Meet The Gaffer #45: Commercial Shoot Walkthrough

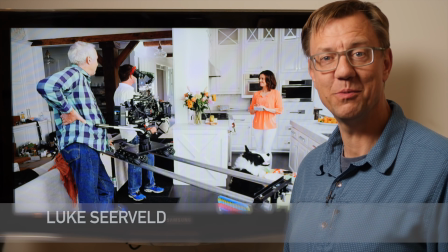10s
I'm Luke SEERVELD. Welcome to another episode of Meet the Gaffer.
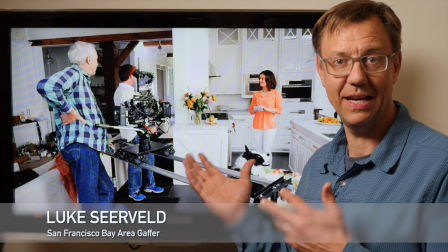13s
This past week I was on a job where they allowed me to capture behind the scenes footage of what we were doing.
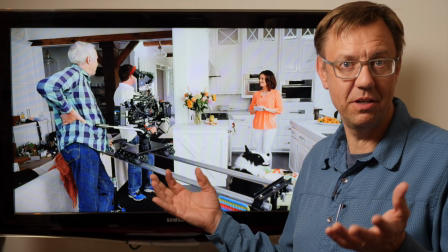20s
So I thought maybe you'd be interested in us sort of walking step by step through our day.
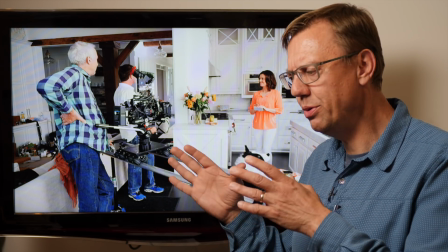27s
We didn't shoot in sequence, but basically we had two scenes to shoot, one in the kitchen and one in the backyard.
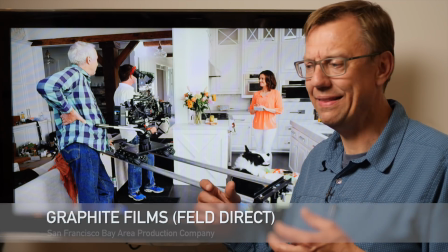36s
We were shooting for a production company called Graphite, and the company was Ever.
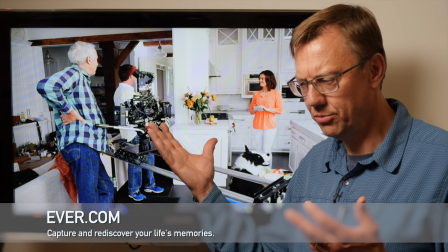42s
It's a photo app, and I guess they have storage that you can collect all your images in one place,
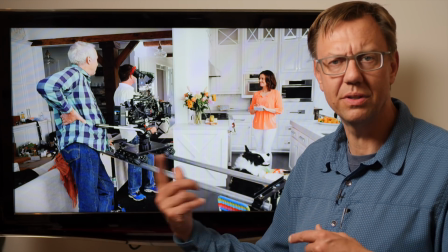50s
and you can get photo books and that kind of thing. So relatively popular.
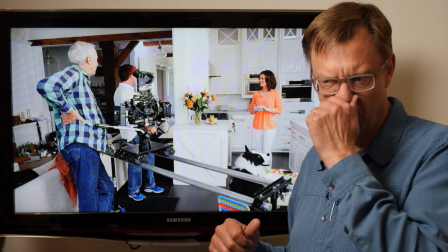55s
Here's a spot for them, and just kind of a lifestyle shots of mom,
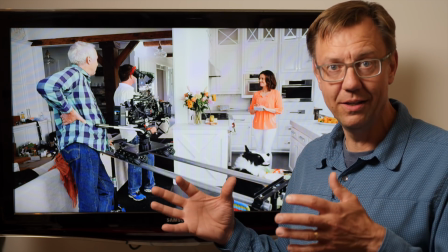63s
her daughter, and the family dog in these two environments.
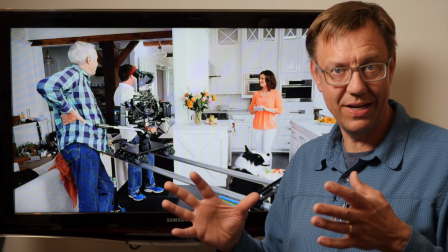70s
So when you've got a child and a dog on the set,
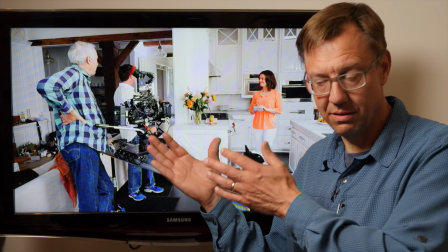76s
you've got extra handlers, a teacher for the child, you've got two handlers for the dog.
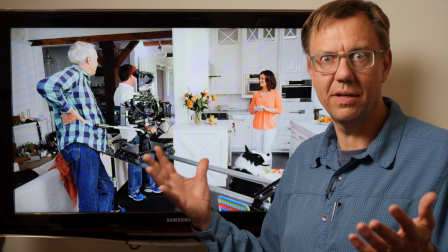83s
Is that you're thinking like, oh, this is going to add to our day. Nope.
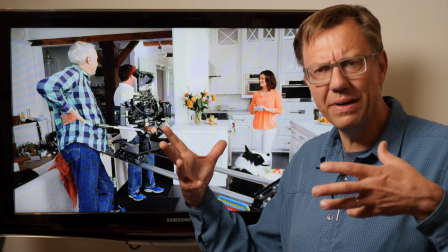88s
It was like everybody was on the same page. It meshed well.
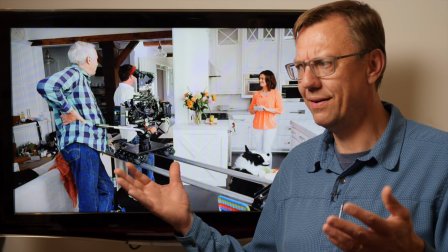93s
It was like the perfect day. We were out of there just under 10 hours. Boom.
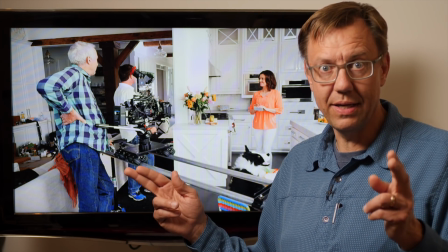98s
Now the crew is on a 10-hour day, but actors on maybe an 8.
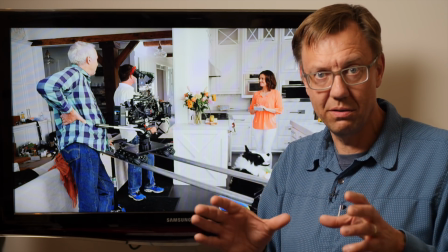104s
The little girl is on a shorter day. The dog too.
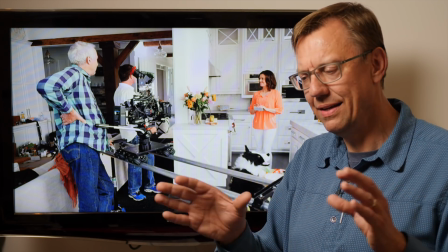108s
They can be on set for a certain amount of time, and then but their day is shorter.
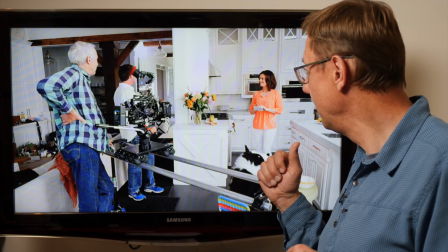114s
So we started with the adult actor, with the mom in the kitchen, and she comes in.
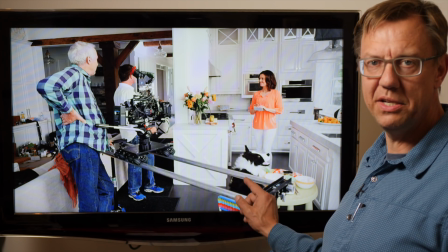121s
We've got the stand-in dog, and there's no girl there yet.
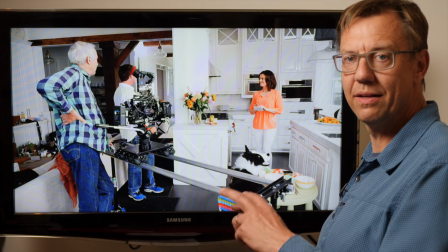126s
She hasn't shown up even, and we're getting the point of view of the
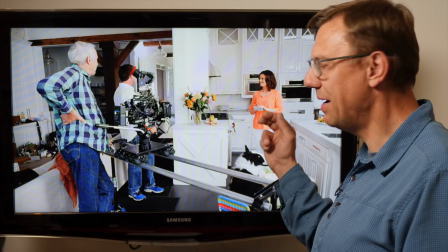132s
dog, of the girl, as mom walks in from the far room.
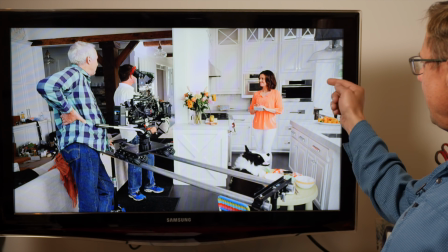139s
You can see here, this is the dining room where she's coming from. You can see the windows here, and we brought up the light in the background there.
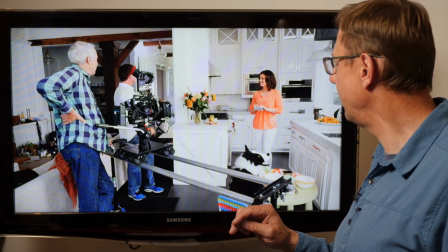149s
Let me just roll it, and so we've got FS7,
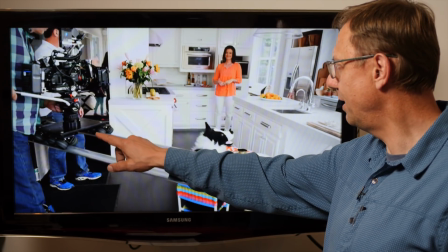154s
some nice Canon glass on there, some primes, and we're on a Dana dolly.
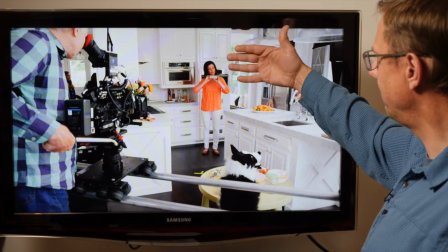160s
Here's the room back here. We've got some Roscoe scrim, black Roscoe scrim on there, bringing down the outside a little bit.
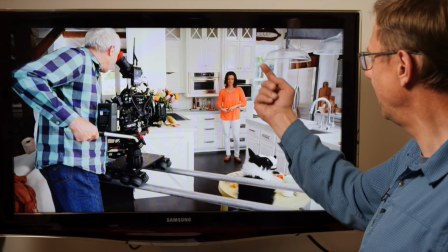167s
We've got a M8 booth in there in the
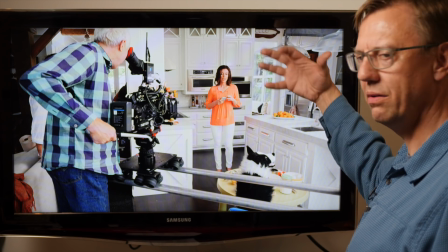173s
dining room, just to make the feel of daylight there as well.
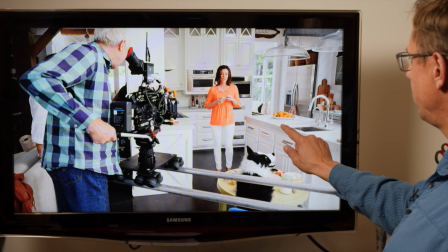180s
And then we've got a little break up here. It's hard to see at this angle.
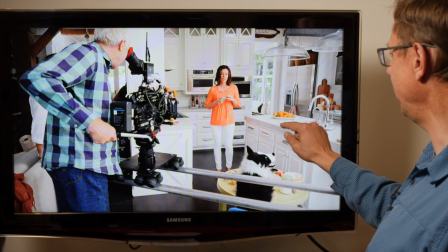184s
Camera angle has a little better shot at it, but we've got a little break up here on the counter,
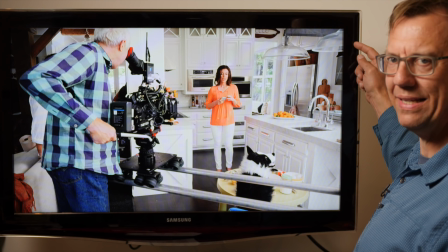189s
and that's from an M18 that's outside the window here,
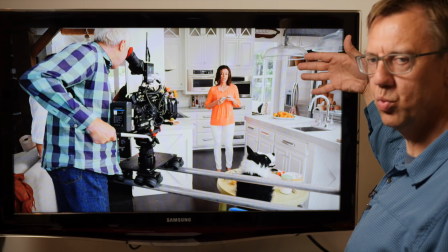195s
and through a wood Cucaloris.
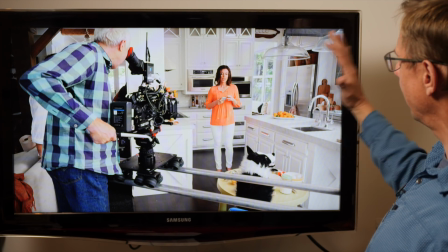199s
Little break up, and then we have the key coming here, and you'll see that in a minute here.
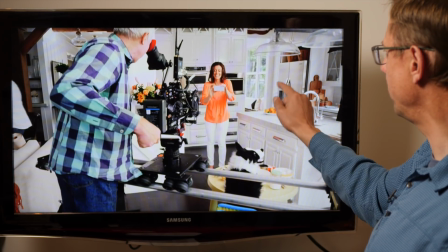207s
So there's a lot of reflectant stainless steel
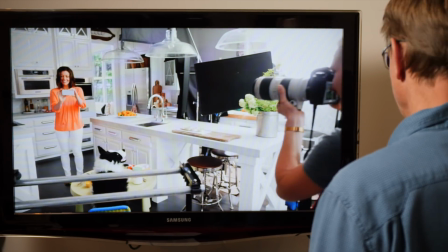216s
appliances there, and so you can see here
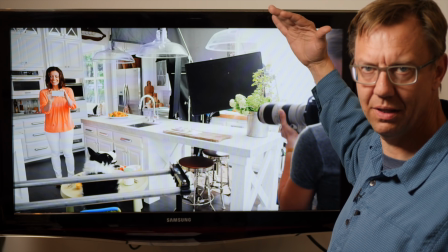221s
we've got a M18 bouncing into an ultra balance floppy, and it's not going through a second break or anything.
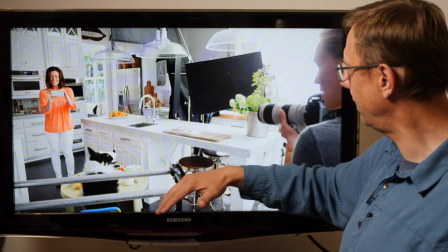229s
It's just the bounce, and it's just nice soft sunlight feel.
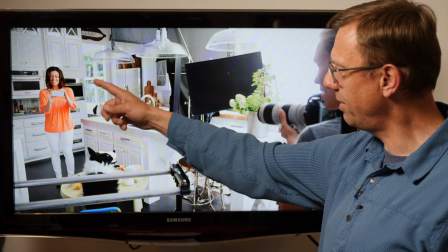235s
And then we're having to take off that key from all the reflections that were happening in the appliances behind her.
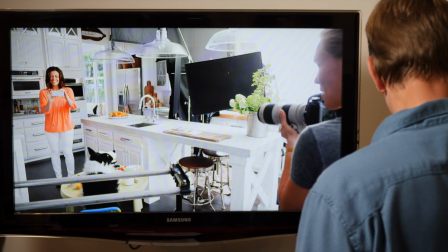244s
So let's keep going. We've got a still person here as well, clicking away.
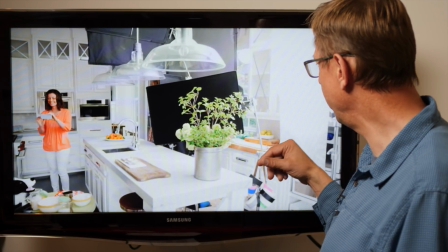252s
That's going to be part of the spot somehow. I'm not quite sure how. And
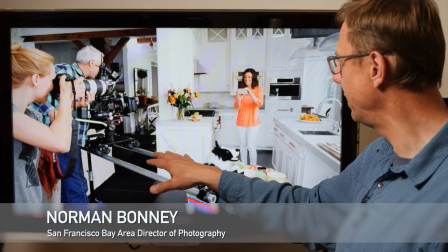260s
Norman Bonney's the DP. He's just going back and forth a little bit on the slider, getting little shots.
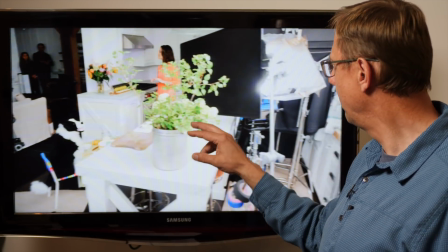267s
They'll pick something out. And now here you can see the M18, and there's the wood Cucaloris,
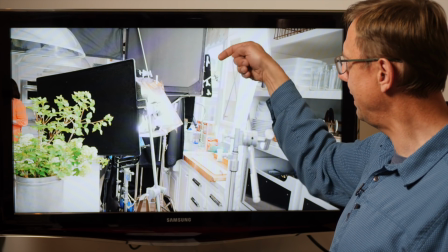276s
the wood cookie just there, and that's getting the M18 from this window.
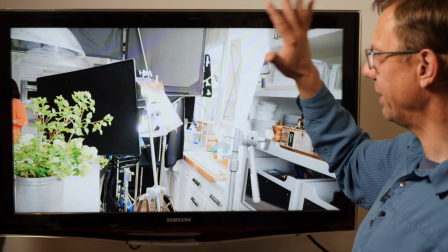282s
We've got our pretend window wrapping around a little bit better on our subject.
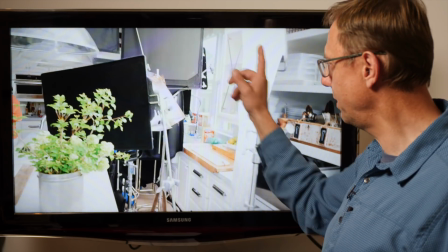287s
So yeah, just a little grip for us there.
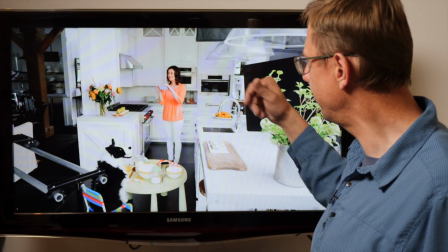291s
It's what top chop there, take it off, and just so that the soft push is on her.
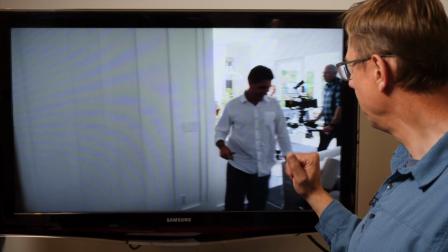298s
That's the main thing. This is our director, producer.
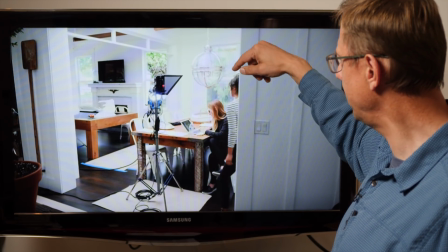304s
That's the M8 bouncing into the ceiling. We've got the There's the M18.
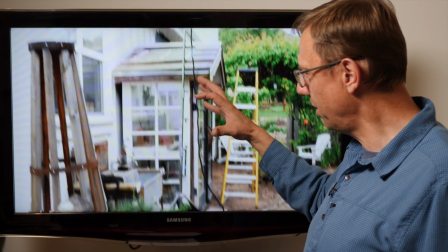311s
It does have two doubles in it. It probably could have been a smaller light, but we started large, you know, like the sun.
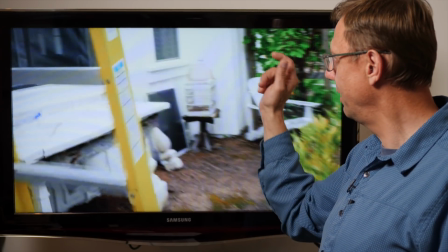316s
And then here in the back, we've got the Roscoe scrim.
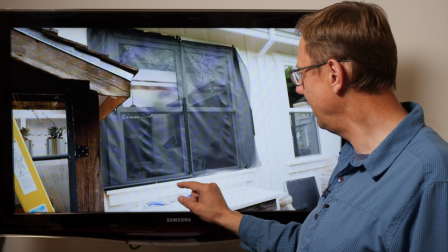321s
It doesn't have to be perfectly taut. Kept a little bit on the roll here so we can roll it up again.
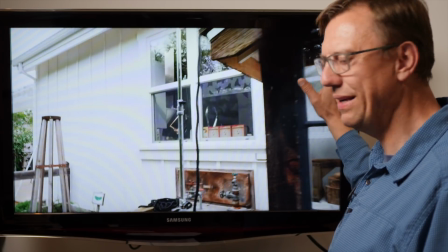327s
But it's in the background. It's out of focus. It's okay. And then we ended up reusing that when we did the turnaround.
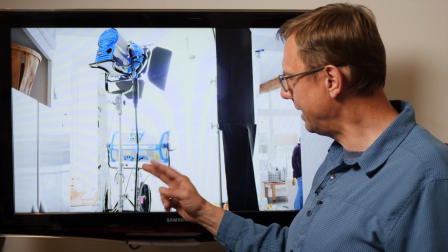335s
So here we have the turnaround. So now instead of bouncing the M18,
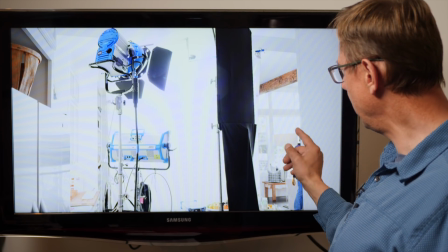343s
we needed to, and then actually in that first shot,
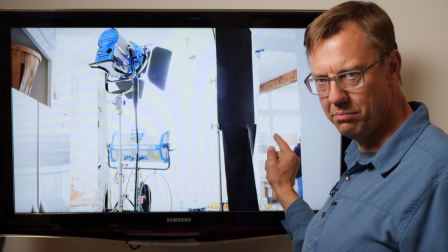347s
we also had a 12 by solid blocking off this window that was behind the camera.
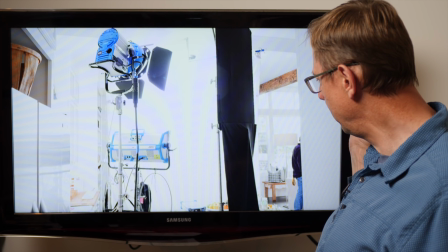352s
Now we take that away. It's pretty bright out there.
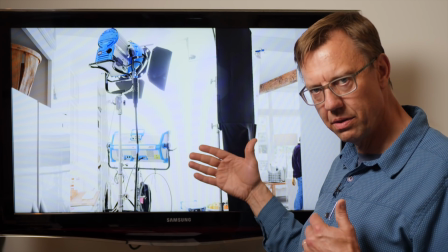356s
The windows we actually see, we put that Roscoe scrim on there again, but we took that off.
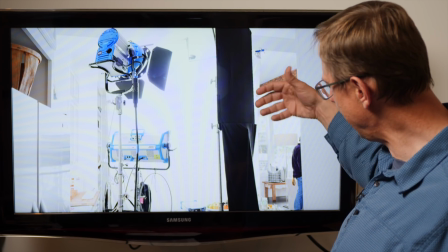363s
Now we have a little bit more ambient.
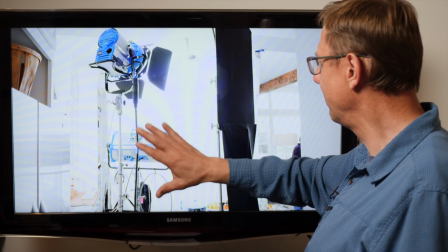366s
We have to add more light, you know, to sort of balance the outside there.
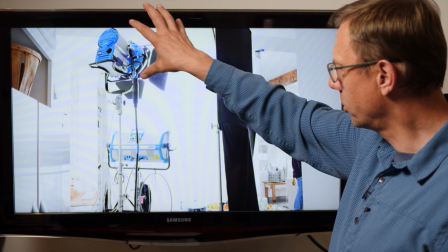375s
We're going direct now through,
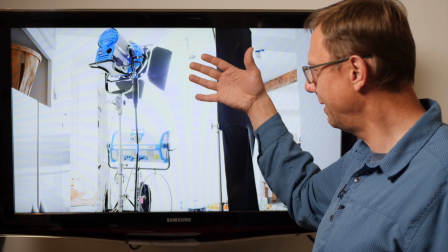379s
you know, it's a 6 by of half grid, and then we have another frame here of 250.
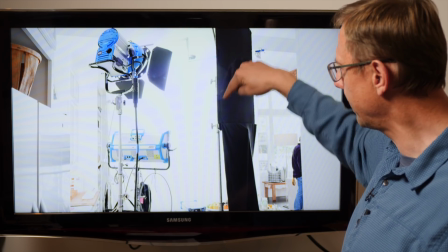388s
So the M18 is going through a double break, and then we just added an S60
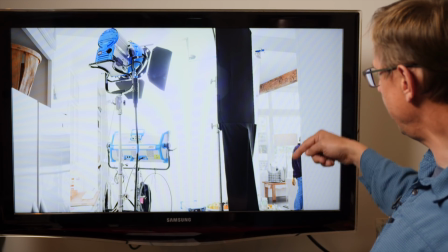395s
for some extra pop from the front. And then we've got the scratch light is going to be an M18.
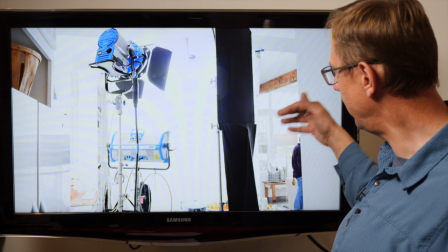403s
That's outside. It's got a little quarter O on it as well. Just, you know, a nice little scratch for our girl.
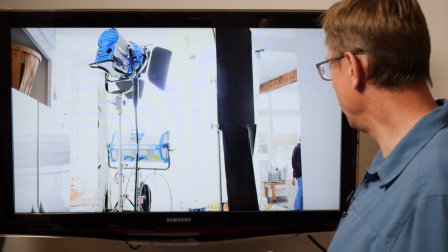413s
And then the camera will see through the windows that it's seeing.
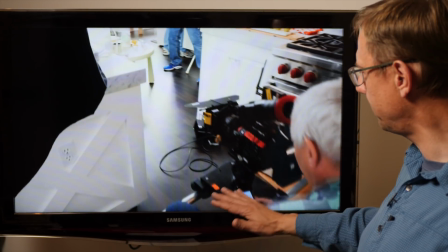421s
That's going to have Roscoe scrim. We brought the camera down. Now it's on boxes on the same Dana dolly.
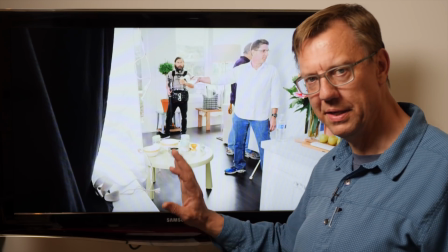428s
We've got a nice clean set. That's going to get a lot more dirty as we go along here.
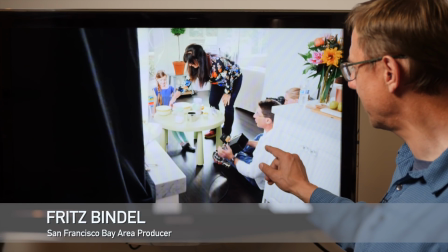437s
So we've got our producer, director, AD on the floor.
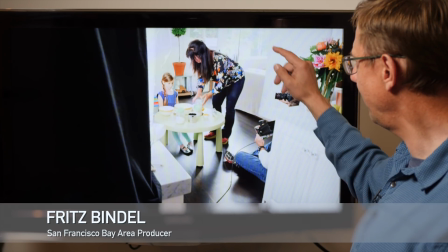442s
Get him out of the shot a little bit. And this is BRAHNA.
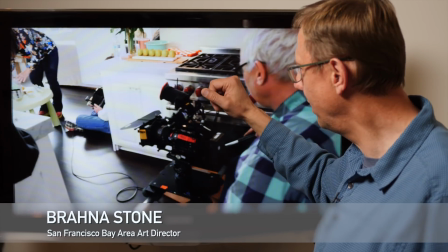447s
She's our amazing art director. She brings in the coolest stuff.
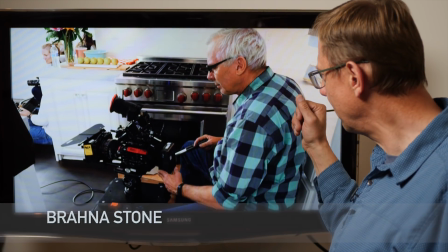453s
And nice stove.
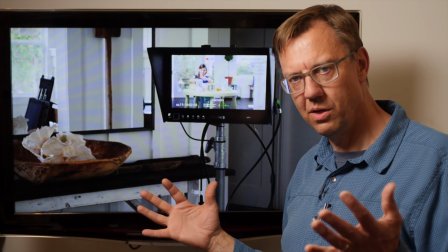458s
Anyway, yeah, it's great to work in a large home because then you have room to move and put all your stuff.
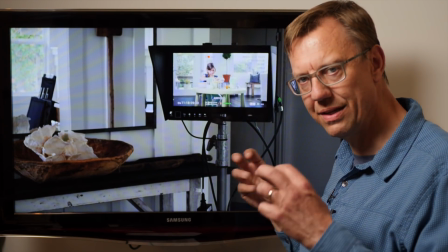465s
This is the client monitor. They're off from the set a little bit just so they can talk amongst themselves and give their notes, you know, to the director.
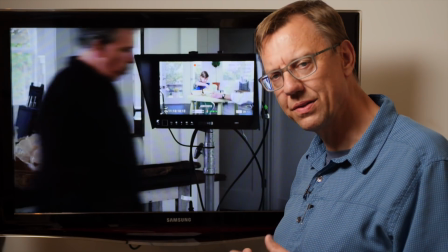475s
But everybody seemed to be, you know, in sync. So that's sweet. We just kept moving.
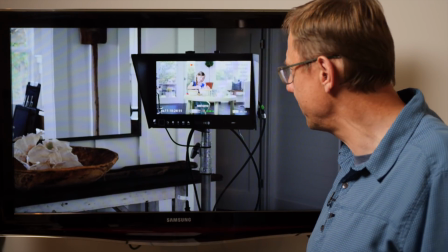480s
We started slowly. I thought, oh, we'd have to speed up, you know, towards the end of the day. No, we just stayed nice and calm
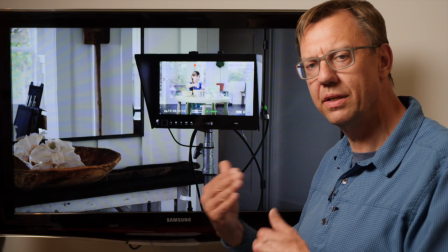488s
and just moved along and got our shots, and away we go.
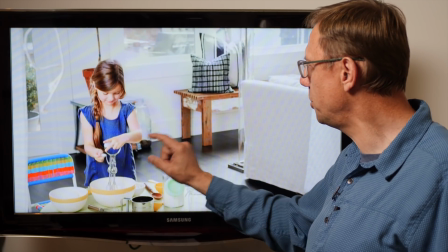494s
So here she's just kind of getting going. She's getting used to being on set with people telling her what to do.
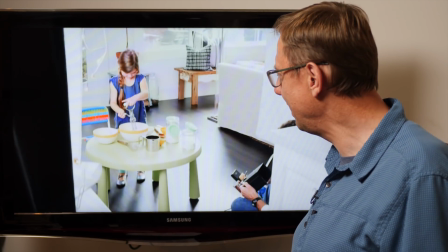500s
She'd never been on set before. She was great. She just took direction well, and real trooper, kept her energy up throughout the day.